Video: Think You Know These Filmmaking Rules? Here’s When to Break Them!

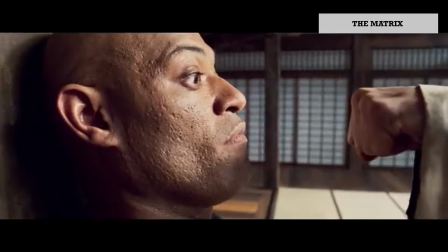But in general, this rule helps ground the viewer in the scene, creating a stable, easy-to-follow visual flow.
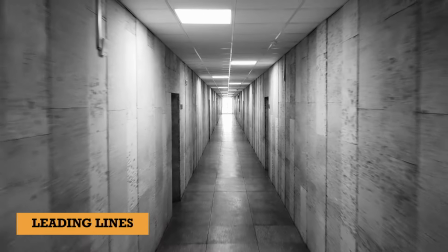Next up, leading lines. This technique helps to guide the viewer's eye through the frame toward a specific point.
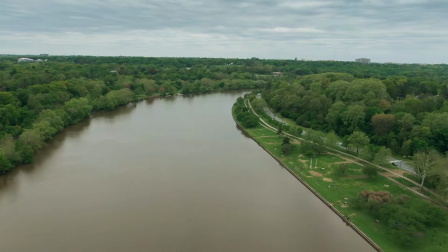Think about roads, rivers, fences, or even the direction of a character's gaze.
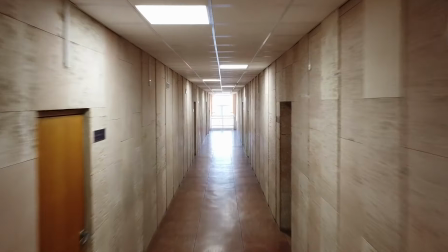Leading lines create a sense of depth and movement, drawing the audience into the shot and giving them a sense of perspective.
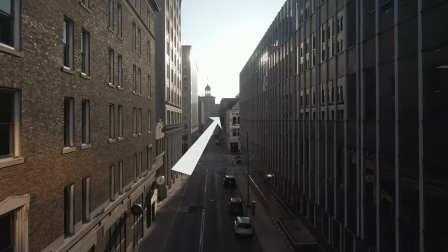For example, in an establishing shot of a city, streets can serve as leading lines that direct the eye toward a central building.
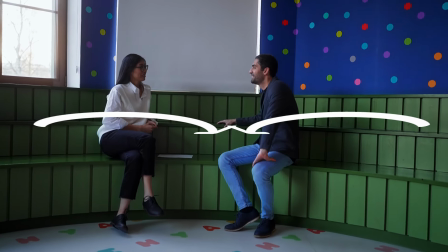In dialogue scenes, the angle of the characters' bodies, or the lines created by furniture, can also serve as subtle leading lines.
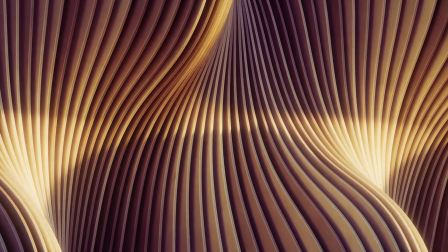When you want to highlight tension, use lines that converge at the subject. intensifying the focus on them.
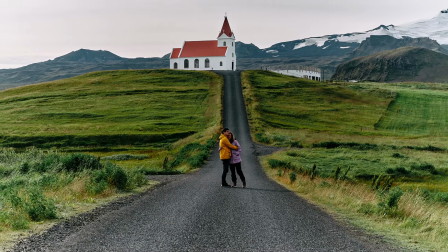Leading lines are fantastic for creating a sense of immersion, especially in action or adventure genres.
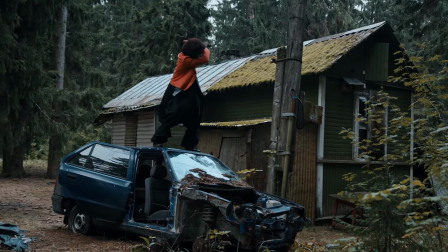However, if you're aiming for a more chaotic or abstract look, breaking away from leading lines can add an element of visual surprise.
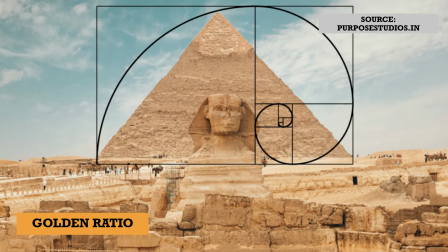Golden ratio. This concept has been around for centuries, found everywhere from nature to ancient architecture.
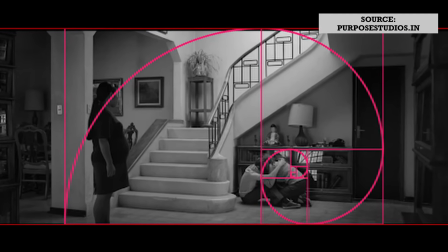In filmmaking, it's used to create compositions that feel balanced and natural.
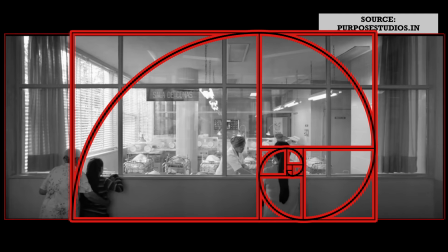Imagine overlaying a spiraling curve on your frame. This spiral can guide where the viewer's eye naturally lands.
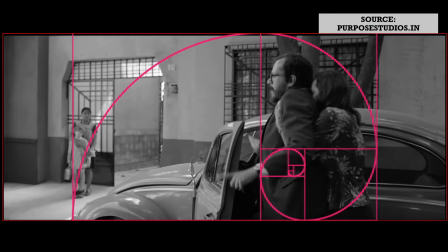It's also called Fibonacci spiral. When setting up a shot, try placing your subject along the curve,
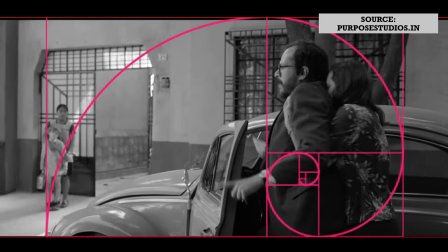particularly where the spiral narrows, or position key elements in the scene at points where the lines intersect.
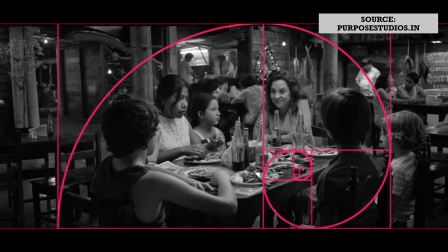This draws the viewer's attention subtly, without making the composition feel forced.
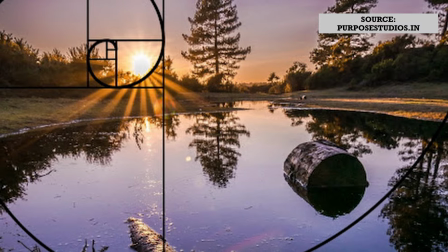For instance, in a landscape shot, you could position the horizon line along the spiral,
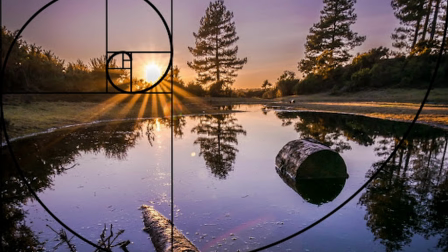with a key subject like a person or tree at the focal point. But remember, not every shot needs to follow the golden ratio.
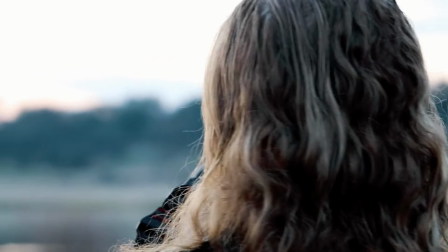It's one of many tools to help create visually harmonious scenes.
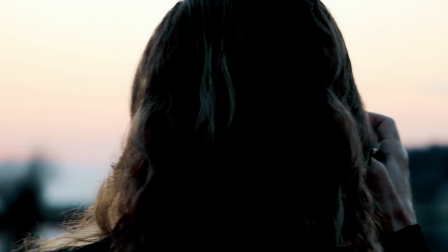So, those are 5 filmmaking rules that can help you create more engaging and visually appealing shots.
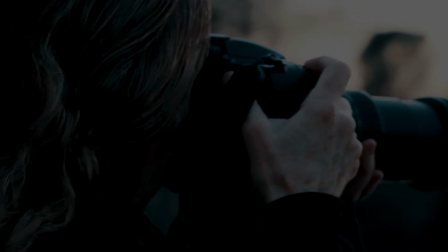These guidelines can serve as a foundation to improve your composition and storytelling.
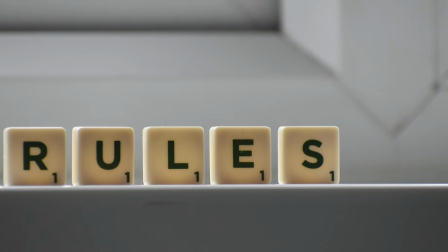Remember, rules are there to be understood and then broken thoughtfully.
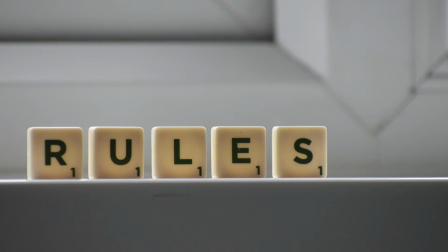So, experiment, find your style, and let these rules guide you toward the shots that best tell your story.
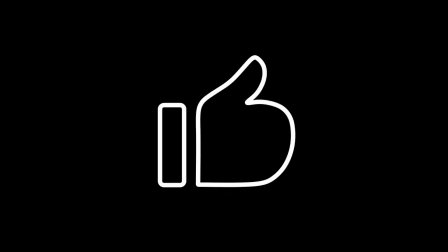Thank you for watching, and I see you in the next one.